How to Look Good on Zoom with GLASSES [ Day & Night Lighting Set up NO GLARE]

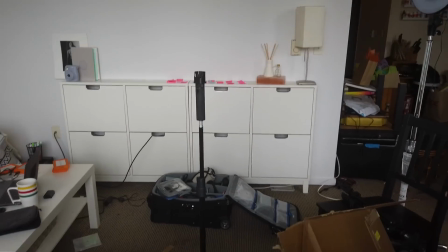[8:17]
I have some serious clutter going on right now. What's behind me, it's just a disaster.
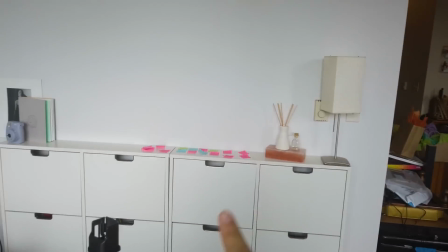[8:25]
Yeah, and then we go into the kitchen area. This is all the stuff I moved to try to create this clean, like kind of set moment that feels like I have my life together.
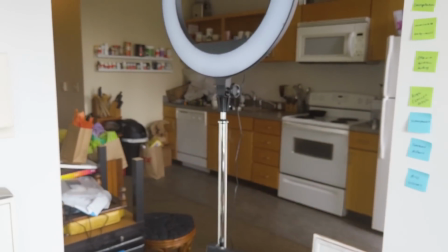[8:33]
And then this is all the stuff that's just, yeah. I'm trying to adult, I'm trying to get my life together, but I've had a shoot this week, and so I had a lot going on, and it's just not my superpower. So when I get stressed, it's the first thing that goes is the order. But sometimes clutter actually comes in handy.
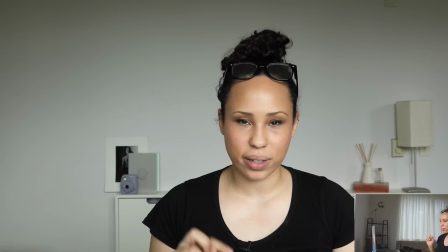[8:54]
And recently I deconstructed a desk that I'd had for a long
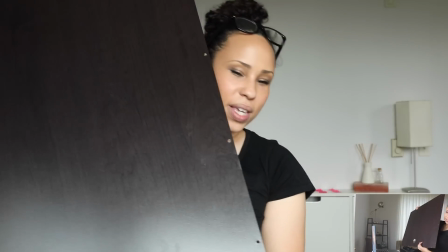[8:57]
time, and I just haven't yet gotten rid of these big panels that were a part of the desk.
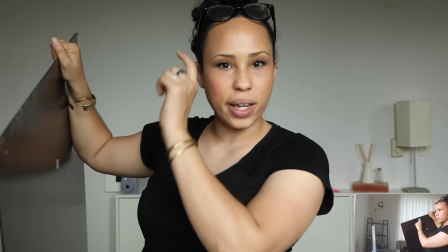[9:04]
And I thought to myself, hey, this is dark, it's big, let's use this to cut the light.
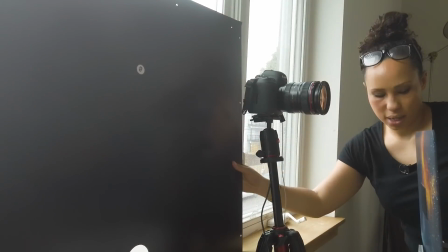[9:08]
Going to slide these back here and make sure they're going all the way to the edge.
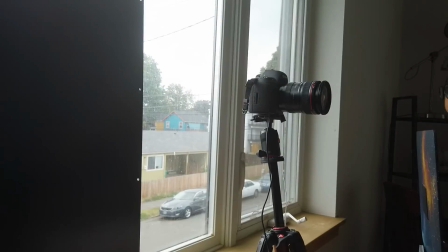[9:16]
And I have one more, well, I have two more.
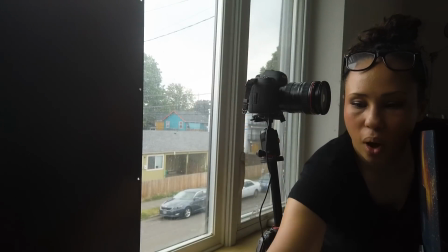[9:22]
Because having a wide window is definitely what you want, which means you have to be able to cover everything
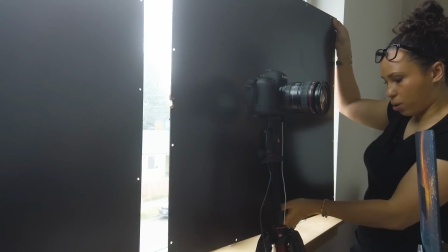[9:32]
to cut down that light enough. So I have these big two pieces, which is perfect.
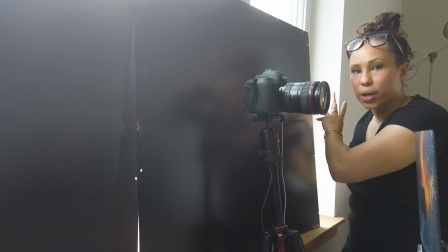[9:38]
But I have this little bit of area right here that we still need to take care of.
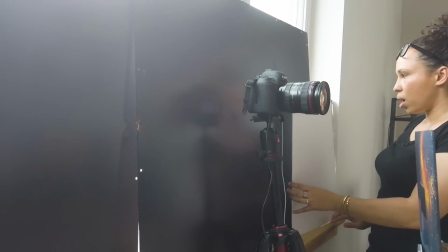[9:44]
And I found this little guy which is not quite big enough, but might get us almost all the way there.
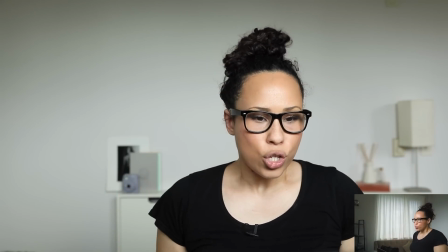[9:50]
If we look at what we have, if I bring my glasses down, you can see I've cut out all the light that's exactly in front of me.
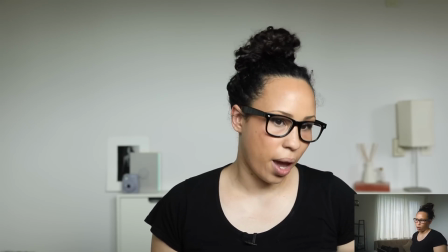[9:58]
So I can move my face all this way, all down, and you just see my face.
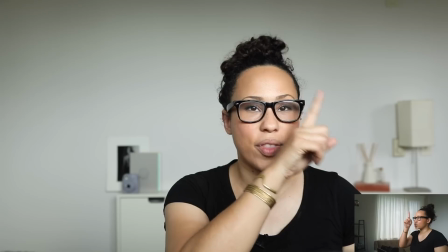[10:02]
Now, if I angle up high, we're still gonna see this light at the top of the window because that's actually the light that's lighting my face.
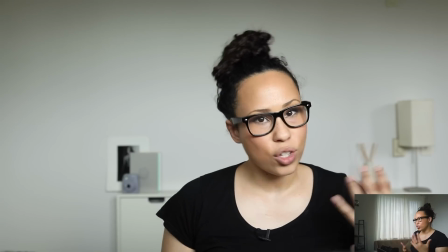[10:10]
But if I keep my head in this zone, you're just really seeing
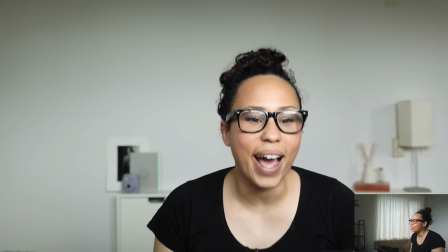[10:16]
my eyes without seeing all of it, which they actually look bigger because of this magnification, right?
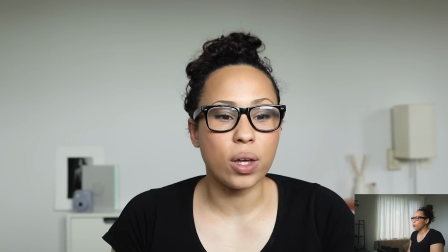[10:22]
If I wanted to do it so I could raise my head even up higher,
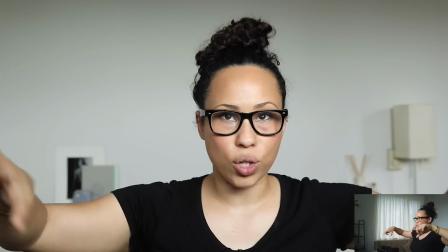[10:26]
all I would have to do is just build up a little bit more, and you could do hardboard, you could use anything that's just going to cut the light.
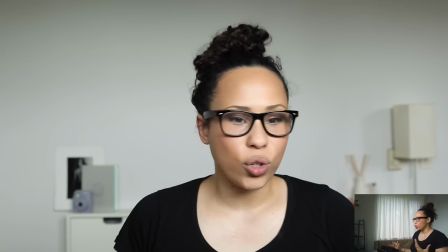[10:33]
I don't really have anything right now, and I feel good with this because I can stay in this range.
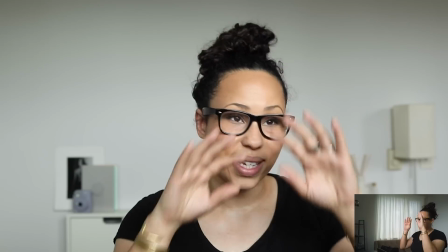[10:38]
If I hit my head up a little bit, I know that glare is gonna be there, and I know I can take it down if I want to, but otherwise, most of where I'm gonna be talking,
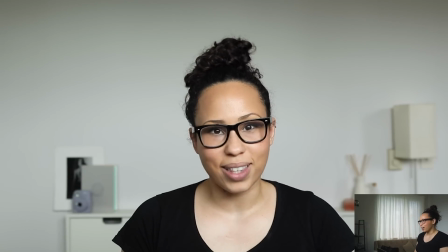[10:46]
you're not gonna be seeing that glare on my face.
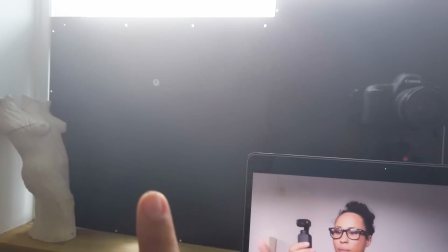[10:48]
The important thing to know is that you want to make sure that you are cutting down the light all the way across.
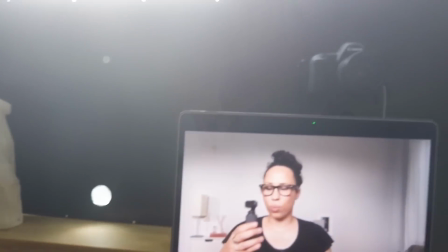[10:56]
That's gonna give you all of this angle in here without any reflection. A lot of you asked, what about the glare from the computer?
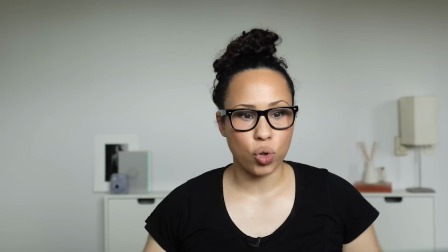[11:04]
If you are using this big natural light, the light from your computer,
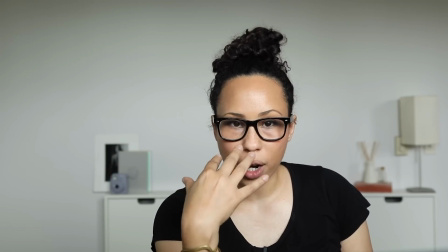[11:09]
you're not gonna get that green or blue glare directly because even though it's in the angle of incidence,
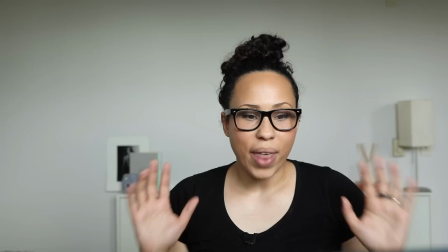[11:15]
it isn't bright enough compared to all the light that's lighting you. That's why this would be my go-to setup if you're teaching during the day. Now, let's cut to what happens at night. We're back, it's 5 hours later, and now we're gonna take a look at the nighttime setup.
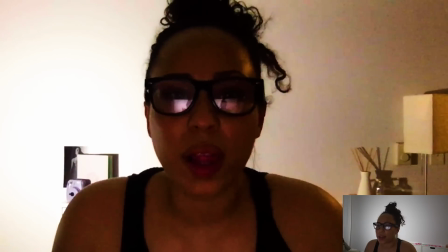[11:31]
This is that type of classic reflection that we get from the screen.
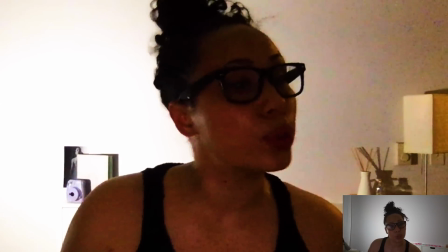[11:35]
Now you'll notice sometimes people will have a bluer color cast, a green color cast.
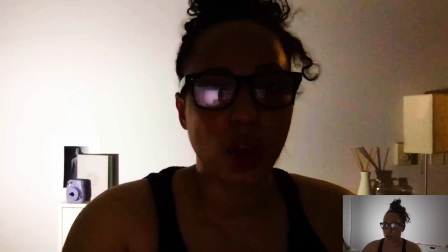[11:40]
It really depends on what you're actually looking at.
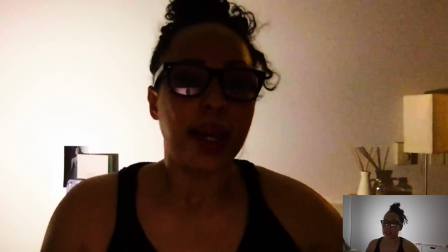[11:44]
The way to get past the computer reflection is to make it so that your key lights, the main lights that are hitting you,
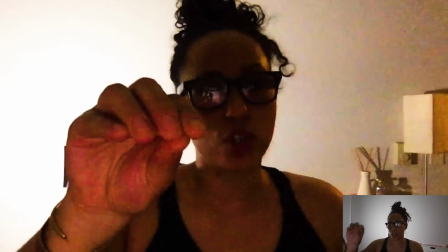[11:52]
are bright enough that it adjusts the exposure in the webcam so you don't see the light coming from the screen.
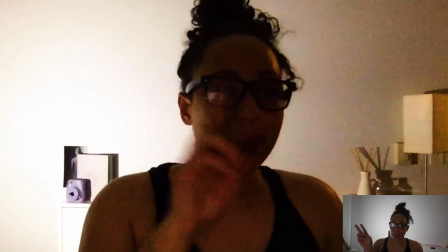[11:59]
How we're gonna do that is we're gonna add these two key lights that are gonna give us that glow.
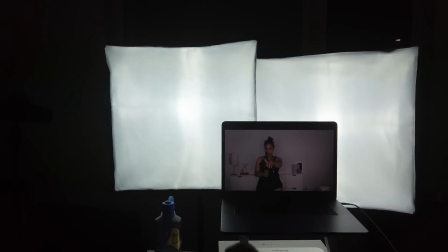[12:04]
I'm sitting right here. And then I have, and these are just honestly really cheap Amazon lights.
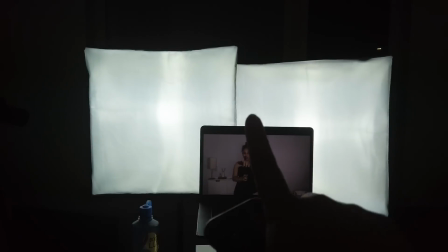[12:10]
I have 1, 2 in a softbox right in front, and you can see they're creating that big window shape, evenly lighting my face.
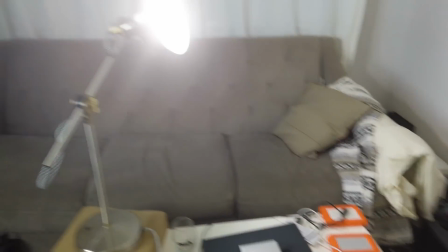[12:17]
Then, and again, ignore the disaster, I have this little lamp with a daylight balance bulb,
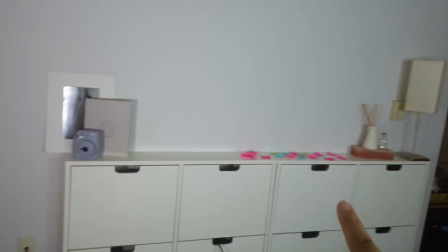[12:24]
and it is just shining onto this background, so we have a little bit of light on that page.
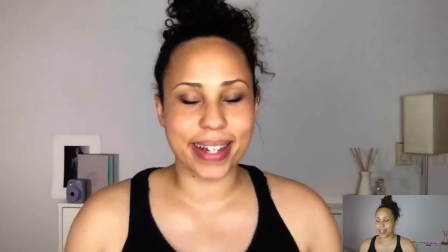[12:31]
This is definitely optimal, unless you got glasses.
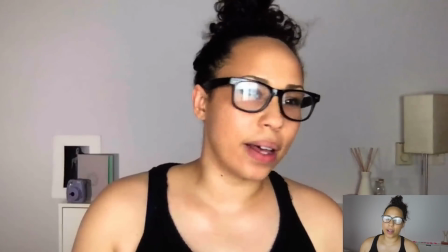[12:37]
Then we're back to this unattractive glasses situation.
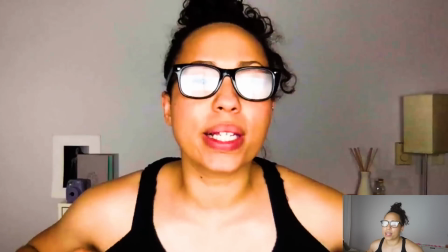[12:42]
Now, you can't really see that computer glare.
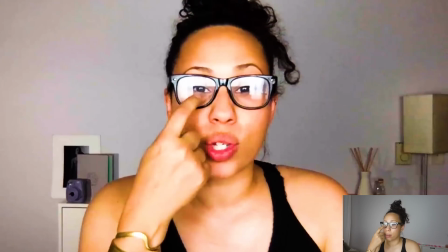[12:46]
If you notice the part where it's actually blacked out and darker, where you can actually see my eye, is where the computer is blocking the light from behind.
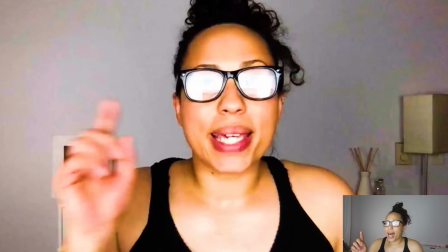[12:54]
Even though I haven't adjusted the brightness on the computer, because these lights that are lighting me now are so much brighter,
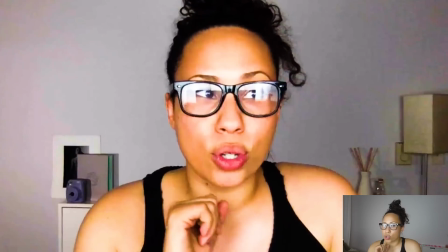[13:02]
the exposure has totally changed to now the computer screen is showing up as dark and you can see my eyes through it.
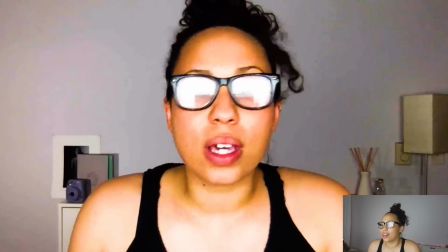[13:08]
However, we ended up with a different problem where now you can see the actual lights in the background. The question you might be asking yourself now is, how do we get rid of that glare? Well, it's the same principle, although actually at night it's a little bit easier because these lights have stands and have angles. All we have to do is take them up out of the angle of incidence. So let's do that now.
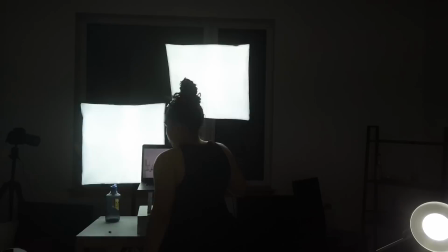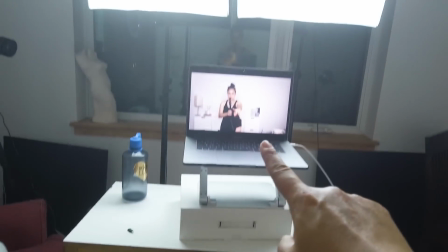[13:42]
Now, if we look, I'm sitting right here. Screen is there, and it's quite a bit above.
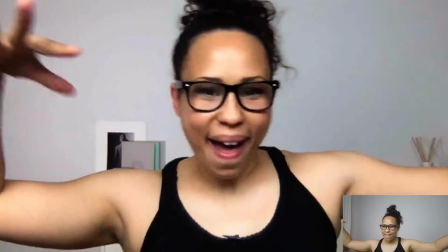[13:49]
Oh yeah, see? You can see my face, you can see my eyes.
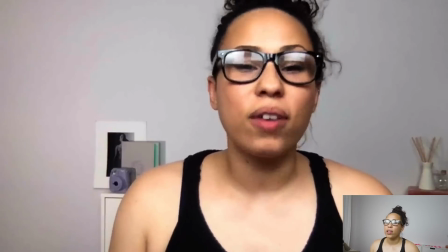[13:55]
But you'll notice again, if I look up, that's where you start to see them.
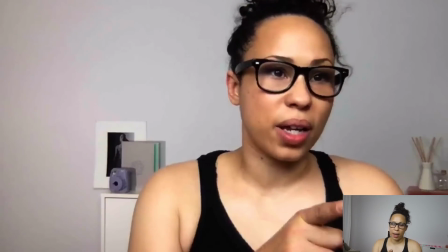[14:00]
If one of the light stands that I have is a really legitimate one, so it could go up even higher.
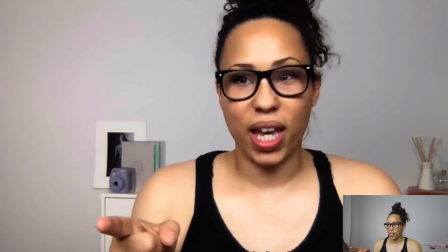[14:06]
The other one, sadly, came with the kit, and it doesn't really have very much extension.
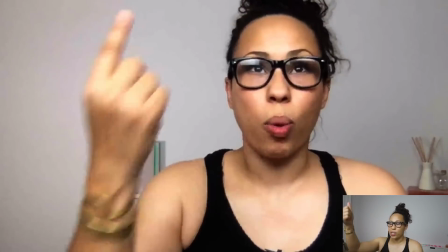[14:11]
I'm just gonna try to angle it so it's pointing more straight back, give me a little bit more.
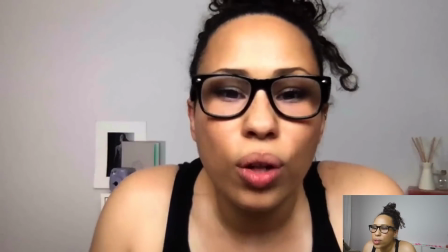[14:18]
So now you can see my big, beautiful face. You'll notice if I come in close, there's a tiny bit of a glare.
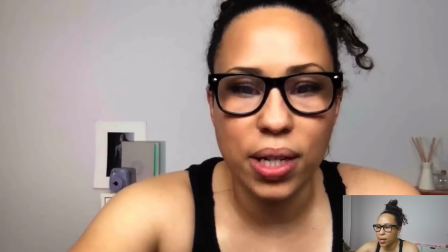[14:24]
I can reduce that if I take the brightness down a little bit on my screen.
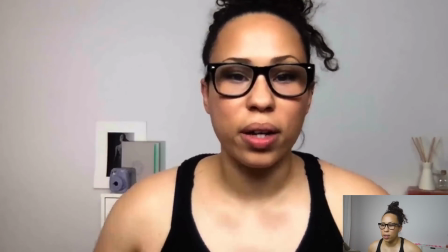[14:29]
And then that little bit of glare coming from the screen is gone. And we are out of breath, but in business.
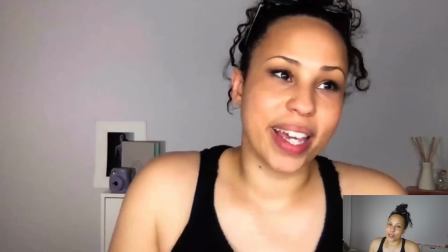[14:37]
The last thing I want to show you is a ring light, because
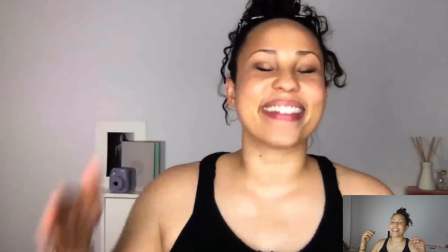[14:42]
So many people have ordered a ring light thinking it will work and look great for them.
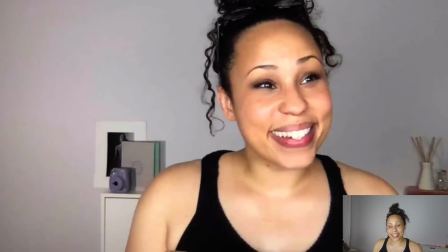[14:47]
And if you have glasses, let's see what we get.
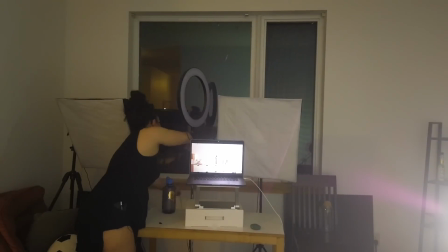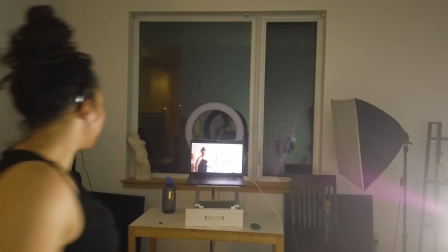Ring light. Everybody loves the idea of a ring light, and I get it in theory. I think you can use it in a way where it looks really good. But generally, that's not how people use it. I think a ring light is great if you have a lot of fill, because a ring light can create really weird, unnatural shadows that show all the way. Oh, actually, one of the pictures I made, yes, I'm gonna put that picture right here. You can see these ghostly shadows, right? This is why I'm not a huge fan of the ring light, unless it's just adding that sparkle on your face and you have a lot of fill behind.
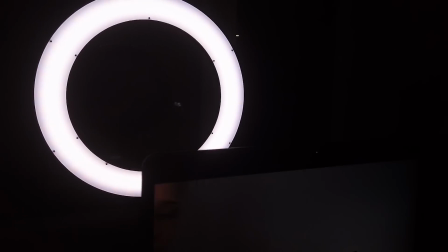[15:41]
I broke down and got this ring light now, and I'll show you, it's just positioned right in front of my computer screen.
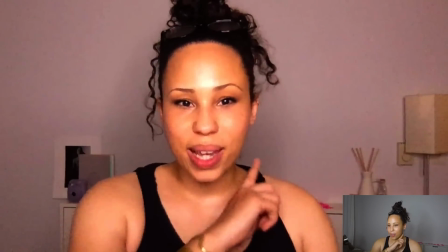[15:47]
You can see I put it just where you would imagine. It's not too bad, but see how there's a little bit of like weird ghosting behind me?
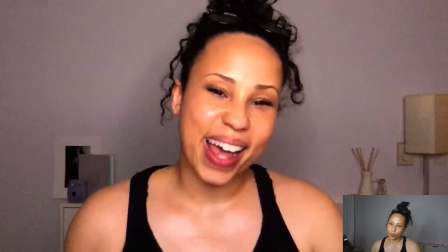[15:56]
Normally a shadow would come from one side, wouldn't be as orbital and weird, but that's what you get with the ring light.
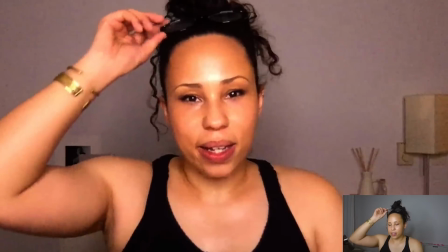[16:03]
That's why, honestly, they're not my favorite. But this is what happens if you have glasses.
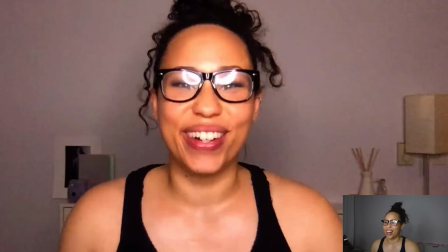[16:08]
And I have actually seen people on YouTube channels and things that just
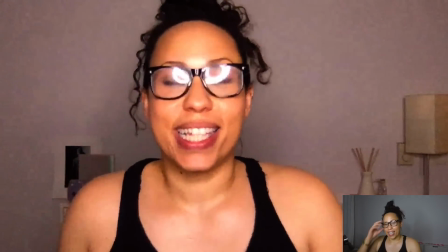[16:14]
have full-on conversations like this, and I keep thinking to myself, we can't see your eyes.
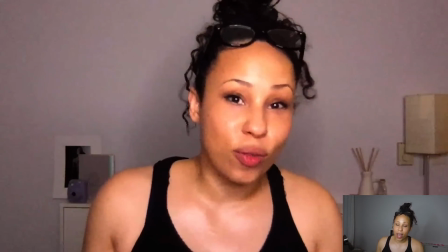[16:18]
I don't know what's happening. It feels weird and alien-like, and if that's your vibe, great, I'm all for it, but otherwise it's really distracting.